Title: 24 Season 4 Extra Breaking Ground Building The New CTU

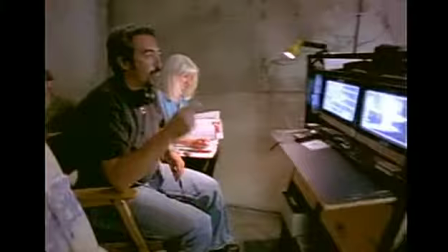901s
They're not all just constantly going for coffee breaks. So the first day is always the hardest to start to get that gelling. Well, it's interesting because when you have a new set, it becomes part of the storytelling.
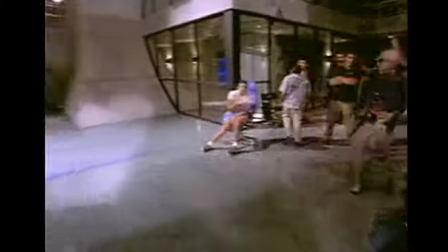915s
Seeing it for the first time becomes part of telling a new story for people that are watching the show.
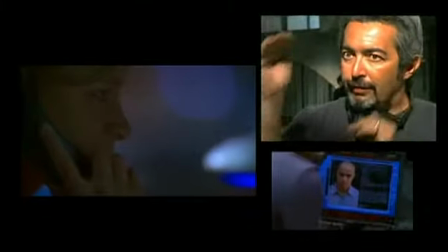920s
So I've decided to shoot all the early CTU scenes very tight. So again, people will think, is that the old CTU?
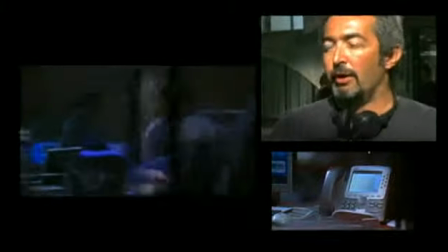927s
Is that the same place? We're not 100% sure. And then when Jack comes in, he sees it.
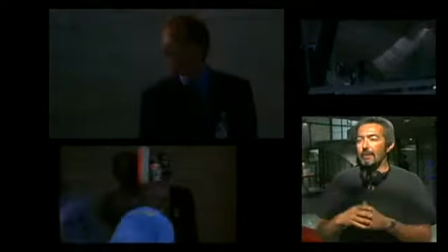932s
He's been here before, but he's kind of seeing it for the first time. And so I want to be there with Jack and see it for the first time with him.
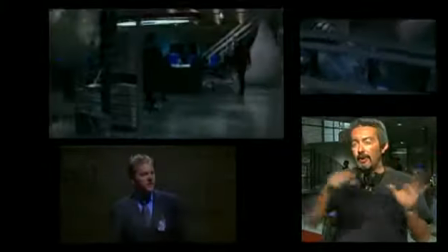940s
So he'll be looking around, and as he looks around, our camera will look around. And he'll move, and we'll do big wide shots to really get a sense of the space.
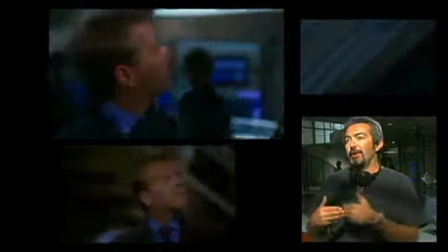948s
And that way, we discover CTU at the same time our lead character, Jack Bauer,
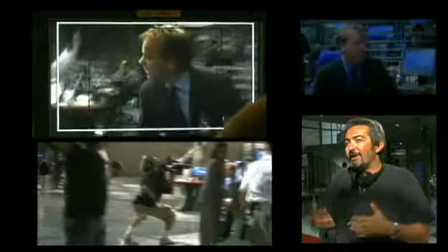953s
discovers CTU, and then becomes, again, the audience starts to feel like they're with Jack instead of being ahead of Jack.
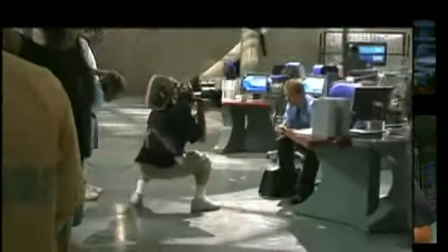959s
And so that's how we're going to do it on the first episode.
Cut.
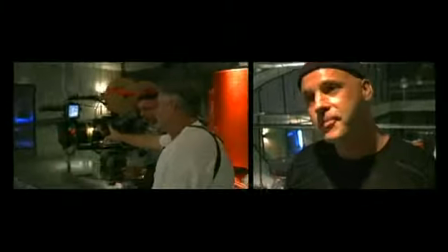965s
It's great. So do you ask for a raise now, or did you ask for a raise?
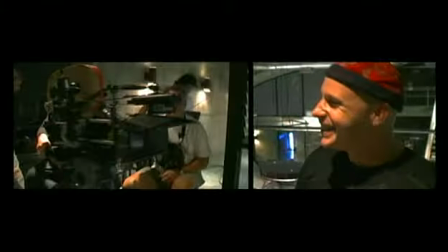970s
Probably at the beginning of next season, I'll ask for a raise. No. I don't know what to say, but it's just working really, really well. Hopefully it'll last the season.